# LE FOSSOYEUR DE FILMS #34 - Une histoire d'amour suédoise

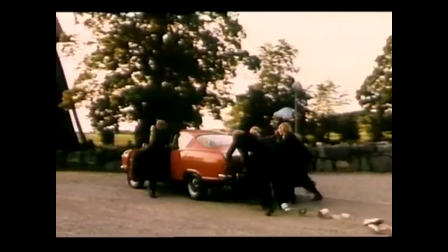(12:26)
Encore Pour une fois, le gag pourrait s'arrêter là, avec la voiture qui s'éloigne dans le bruit pourri des boîtes de conserve, mais non !
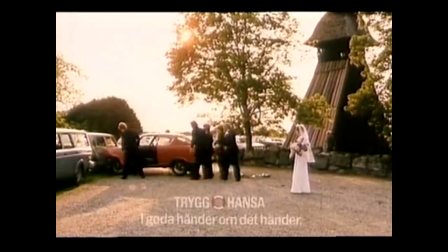(12:33)
Tous les niveaux du gag s'emboîtent parfaitement, en poussant le ridicule résigné toujours plus loin, jusqu'à ce que les conventions soient totalement vidées de leur sens.
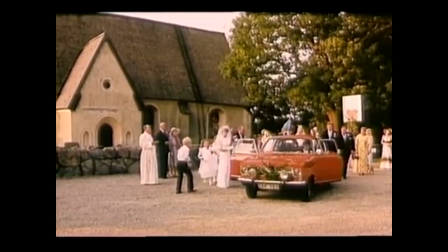(12:39)
Même si perso, je trouve qu'une deuxième rasade de riz du gamin aurait fait une conclusion parfaite. Finish him ! Le style Anderson, c'est comme un millefeuille. Douze niveaux d'humour calés dans du drame aromatisé à la comédie, le tout avec un amour profond du détail nul.
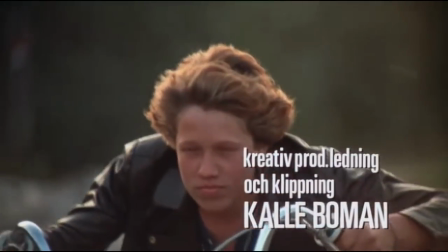(12:52)
Mais... mais non. Et dans une histoire d'amour suédoise, c'est pareil. Prenez le générique du début, avec père sur sa mobilette.
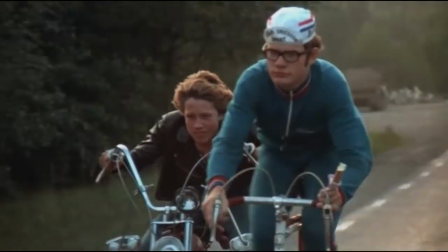(12:58)
On pense avoir affaire à un seul gag, mais non, l'air de rien, on a quatre gags emboîtés. 1.
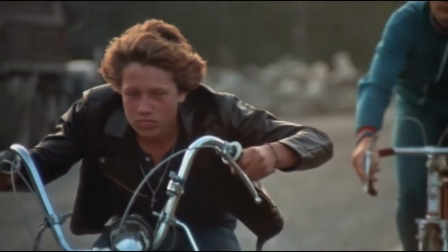(13:03)
Père est un gamin qui se prend pour un biker. Drôle. 2. Tu te rends compte qu'en fait, il va moins vite qu'un cycliste. Drôle.
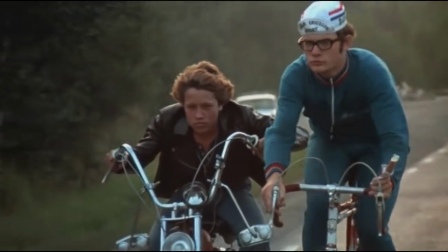(13:09)
3. Le cycliste est clairement un bras cassé. Drôle. Et 4. Père reste imperturbable. Drôle. Avec Anderson, on est sur un gars qui a tout compris au grand du slapstick. A savoir, ce qui entoure le gag est au moins aussi important que le gag lui-même.
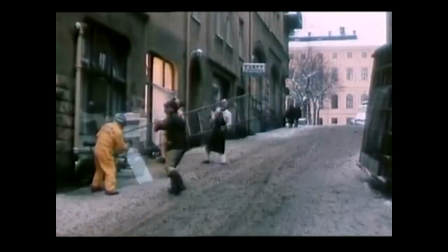(13:21)
L'humour n'est pas bêtement illustratif, c'est un vrai parcours dans le temps. Encore et toujours lui Oui, oui, je sais, je sais L'horloge tourne Pourquoi vous croyez que je suis là ? La fin approche Mais je suis pas sûr Je suis sûr de savoir comment l'aborder Je sais pas, c'est vous, le fantôme de John Cena Vous avez inventé le cinéma de genre, non ?
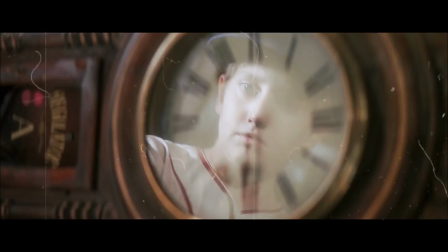(13:47)
A vous de me dire Modeste Le temps, le temps qui forge est détruit Tous les personnages de Roy Anderson sont confrontés au temps.
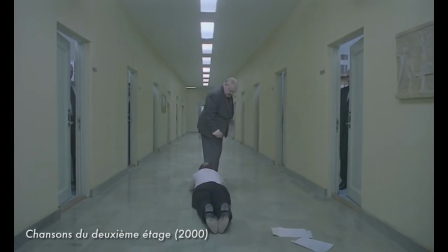(13:55)
Que ce soit à un niveau comique, quand les situations s'étirent et que le malaise grandit, ou à un niveau dramatique, quand ils sont terrassés par la vie qui leur file entre les doigts.
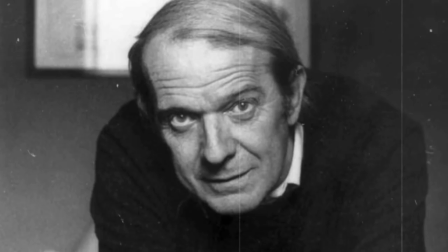(14:02)
Roy Anderson sculpte dans le temps comme dans une matière. Il maîtrise ce que le philosophe Gilles Deleuze appelait l'image-temps.
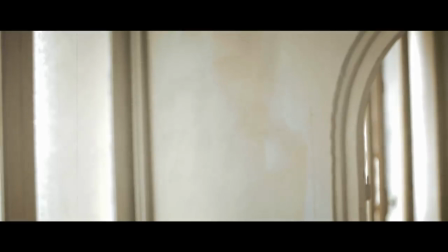(14:07)
L'image qui s'échappe d'une dimension purement mécanique. Par exemple, si un personnage quitte une pièce...
Bon, je vous laisse, je vais brûler cette merde.
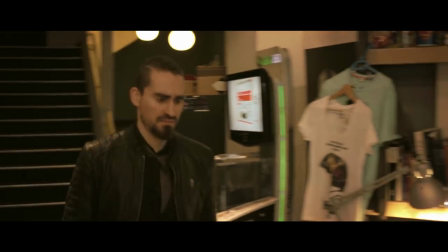(14:14)
Bim, on peut couper sur lui ailleurs ou sur un autre personnage. Ça, c'est la dimension mécanique. On suit l'action.
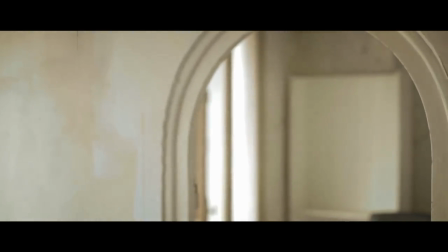(14:19)
Mais si le plan s'étire dans la pièce vide après son départ, un sens différent se dégage alors de l'image. On entre dans une dimension plus existentielle.
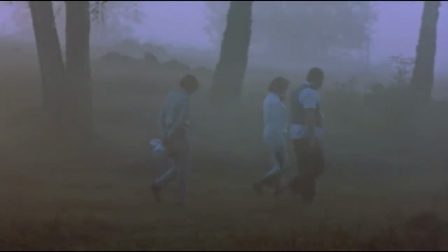(14:26)
On est dans l'image-temps. Et avec une histoire d'amour sudoise, surtout la fin, on est en plein là-dedans, avec ce plan lourd de sens qui appuie à la fois la gravité et la futilité de ce qui vient de se passer,
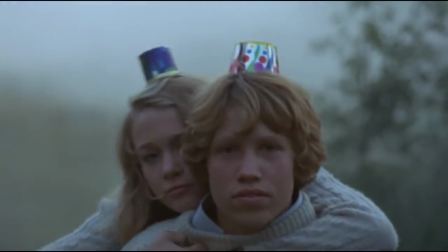(14:35)
et laisse le spectateur décider du sort de Per et Annika. Décider s'il est un romantique ou un cynique. Ou un coquin.
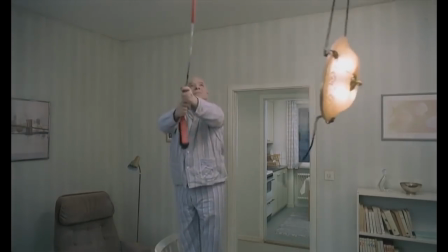(14:42)
Bon, et je précise, l'image-temps, ça consiste pas uniquement à faire des plans chiants sur des espaces vides. Regardez la trilogie des vivants, c'est bourré de jeux sur le temps ultra ludiques.
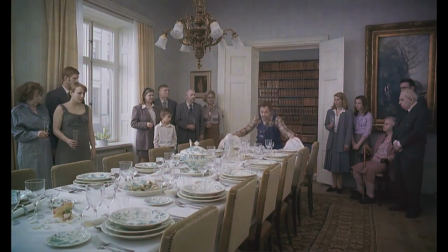(14:49)
Serge ? Après, bon, tous les films parlent à divers degrés du passage du temps. Plus encore, tous les films manipulent notre ressenti du temps. Et chacun encaisse ça à sa manière. Je veux dire, faites l'expérience. Montrez un film à un groupe, demandez-leur combien de temps le film a duré, quasiment personne ne vous répondra à la même chose.
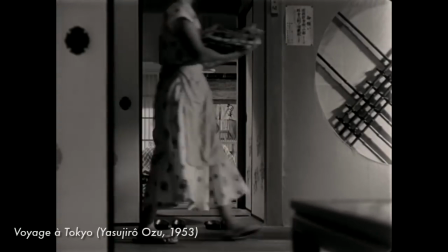(15:07)
Mais des réalisateurs qui travaillent vraiment le temps, qui sont obsédés par son écoulement, en fait, il n'y en a pas tant que ça.
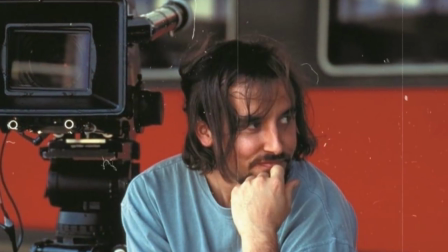(15:12)
Mon préféré, je crois que ça reste Richard Linklater. Sincèrement, je pense que c'est actuellement un des plus grands cinéastes du passage du temps.
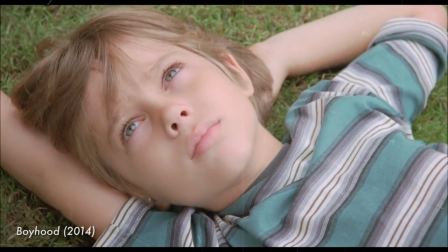(15:18)
Qu'il le montre en se mettant au plus près de la vie de ses comédiens, en montrant ses ravages, ou même en l'évoquant à l'horizon, le temps à venir, inéluctable, qui rend ce qui est en train de se passer d'autant plus précieux.
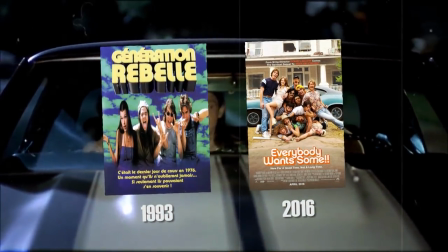(15:27)
Notamment sur deux de ses films quasiment jumeaux, que j'adore. Génération Rebelle et Everybody Wants Some, qui se déroulent sur très peu de temps, respectivement à la fin de l'année scolaire et juste avant le début de l'année universitaire.
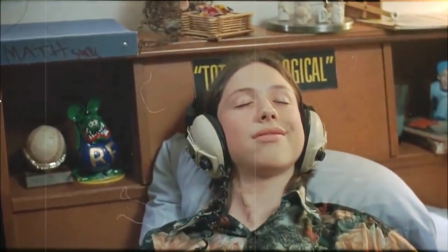(15:36)
Ils encapsulent des moments quasi magiques, qui sont voués à se dissiper. Et c'est là que je me dis, Link Leiter a forcément vu une histoire d'amour sudoise.
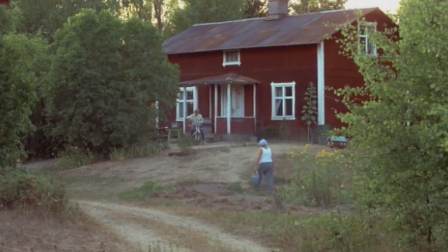(15:43)
C'est obligé. Ce film, mine de rien, il a un rapport au temps un petit peu différent du reste de la filmographie de Roy Anderson.
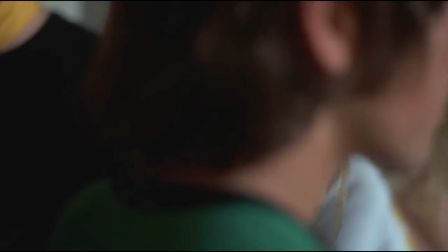(15:49)
Avant de capter presque uniquement son poids, il a voulu capter sa légèreté.
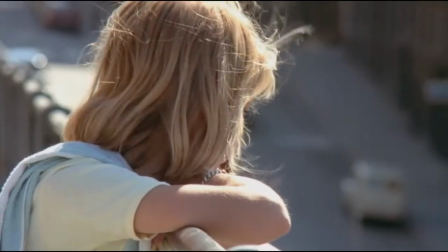(15:53)
Il a quelques très jolies idées de mise en scène, comme saisir l'une des dimensions essentielles de l'amour, l'attente, non pas en nous montrant celle d'Annika, mais en nous la faisant carrément ressentir en temps réel,
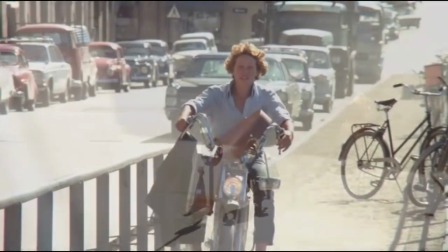(16:01)
entre autres avec ce plan de 48 secondes où père arrive à sa rencontre, et où l'euphorie grimpe en même temps que la musique.
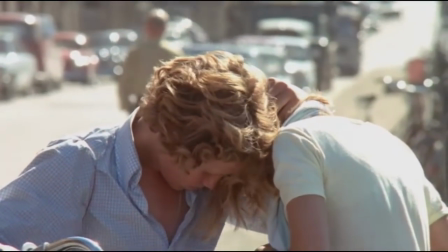(16:07)
Ou comment, tout en douceur, nous faire fusionner avec la temporalité du film. Et cette sensation du temps, elle passe par un tas d'autres détails.
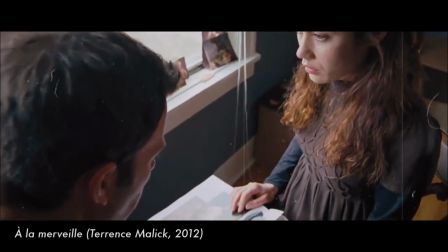(16:13)
Par exemple, contrairement à Terrence Malick, qui capte les instants avec des objectifs courtes focales très proches des comédiens,
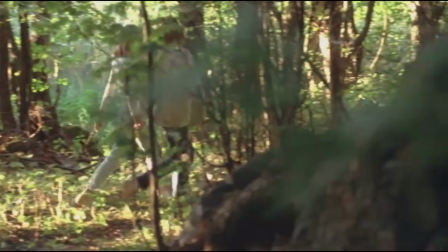(16:18)
Roy Anderson au contraire utilise des objectifs qui lui permettent de filmer de loin avec une grande pudeur, surtout pendant les moments de grâce.
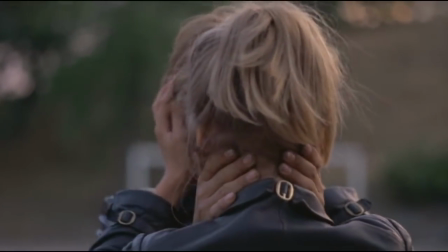(16:24)
Comme si on était juste des témoins de passage et qu'on avait la chance d'apercevoir quelque chose de fragile et éphémère, planqué derrière toutes sortes d'obstacles.
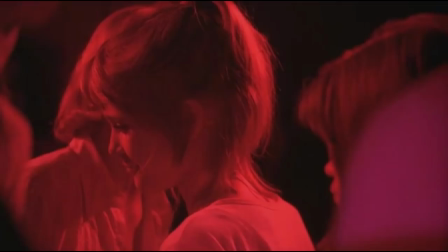(16:31)
Comme si le souvenir de ces moments s'évaporait déjà. Bon, j'imagine qu'il y a aussi des raisons plus terre à terre à filmer comme ça.